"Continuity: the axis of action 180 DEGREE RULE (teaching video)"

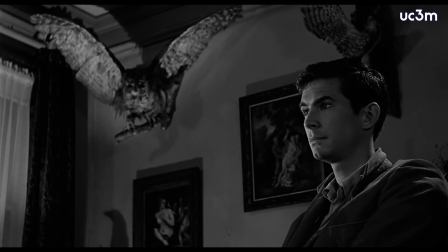(8:33) I hate what she's become. I hate the illness.
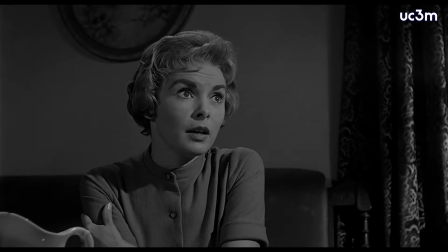(8:39) Wouldn't it be better if you put her someplace?
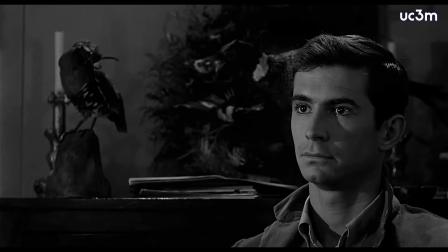(8:46)
Now, Marion has suggested to put Norman's mother in a mental institution. The camera reacts with the character. Norman is upset. Now we have a close-up. Pay attention to the intensity of his eyes. As the action unfolds, his movement makes him grow in the frame.
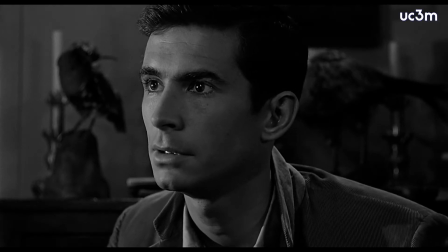(9:07) You mean an institution? A madhouse? People always call a madhouse someplace, don't they? Put her in someplace.
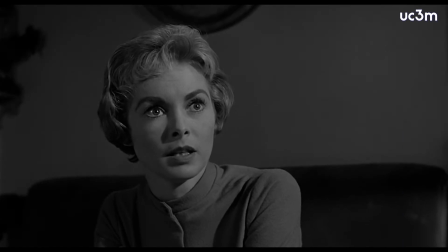(9:23) I'm sorry. I didn't mean it to sound uncaring. What do you know about caring?
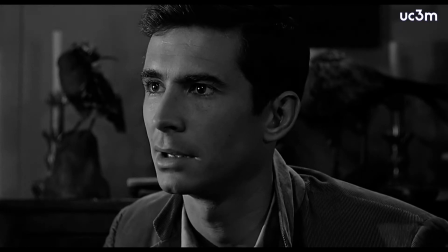(9:28)
Isn't a bird talking into his ear? Keep this idea in mind.
Have you ever seen the inside of one of those places? The laughing and the tears, and the cruel eyes studying you. My mother there.
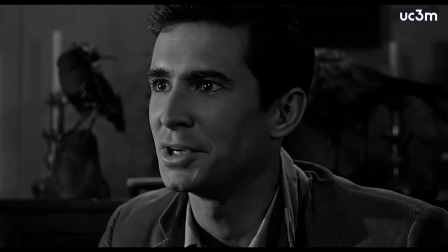(9:49) But she's harmless.
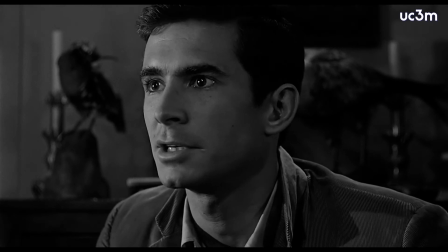(9:53) She's as harmless as one of those stuffed birds. I am sorry.
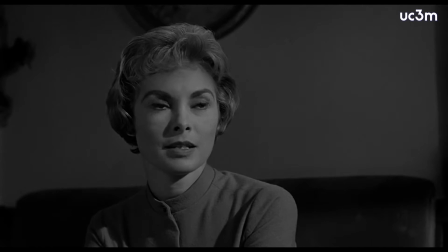(10:00) I only felt... It seems she's hurting you. I meant well.
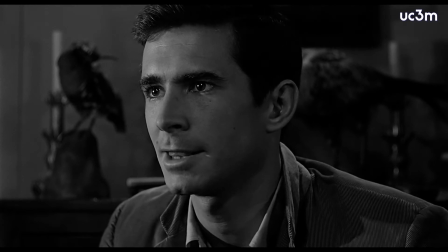(10:07) People always mean well. They cluck their thick tongues and shake their heads and suggest oh so very delicately.
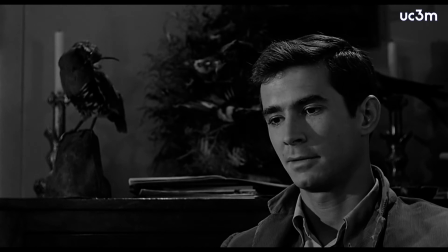(10:22) Of course, I've suggested it myself. But I hate to even think about it.
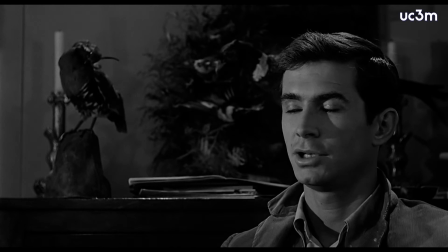(10:29) She needs me.
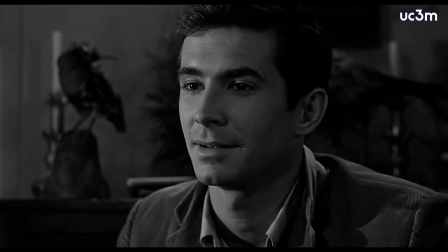(10:35) It's not as if she were a maniac, a raving thing.
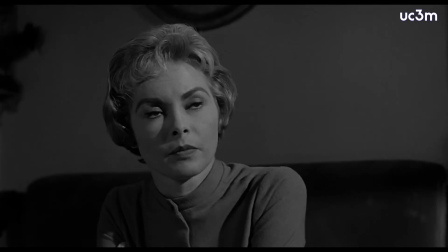(10:43) She just goes a little mad sometimes. We all go a little mad sometimes.
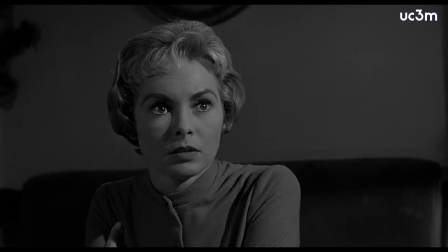(10:54) Haven't you? Yes. Sometimes just one time can be enough.
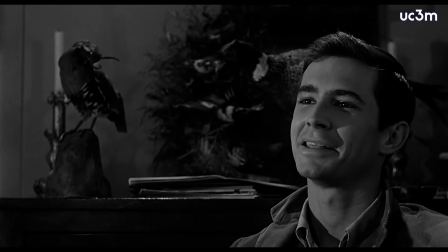(11:05) Thank you, Thank you, Norman. Norman.
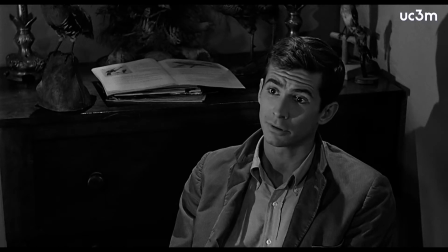(11:12) Oh, you're not going back to your room already? I'm very tired.
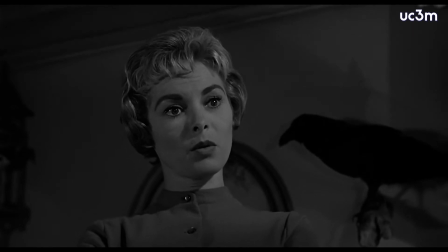(11:17) And I'll have a long drive tomorrow, all the way back to Phoenix. Really? I stepped into a private trap back there, and I'd like to go back and try to pull myself out of it.
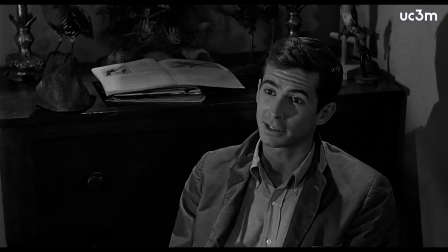(11:33) Before it's too late for me, too. Are you sure you wouldn't like to stay just a little while longer? Just for talk? I'd like to, but... All right. Well, I'll see you in the morning.
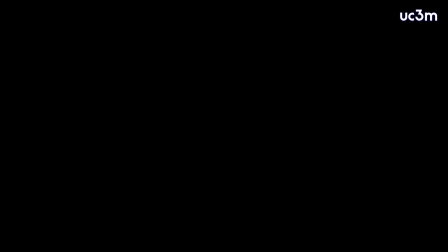(11:45) I'll bring you some breakfast, all right? What time? Very early.
And yet, in the end of the conversation, Norman seems to relax. Hitchcock changes the camera position accordingly. We see him through a high-angle shot.
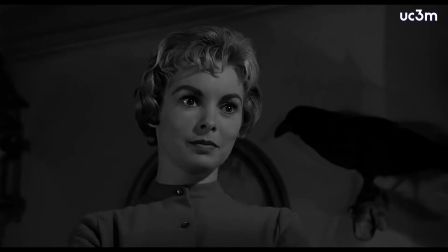(12:01)
Marion is shown, conversely, through a low angle, apparently empowered. Yet, pay attention to the bird. Isn't the bird biting her neck?
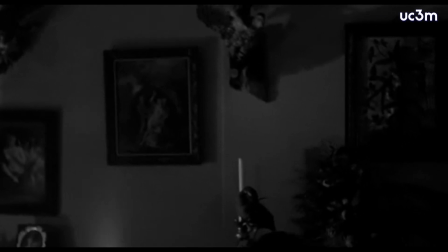(12:14)
As she leaves the room, the camera will stay with Norman for the first time in the whole film.
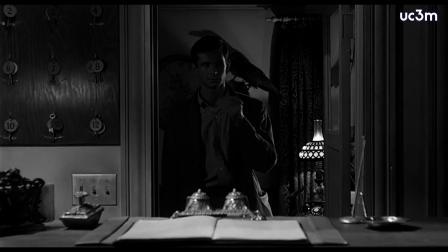(12:21)
It has become his story. The next sequence of the film is the famous shower scene.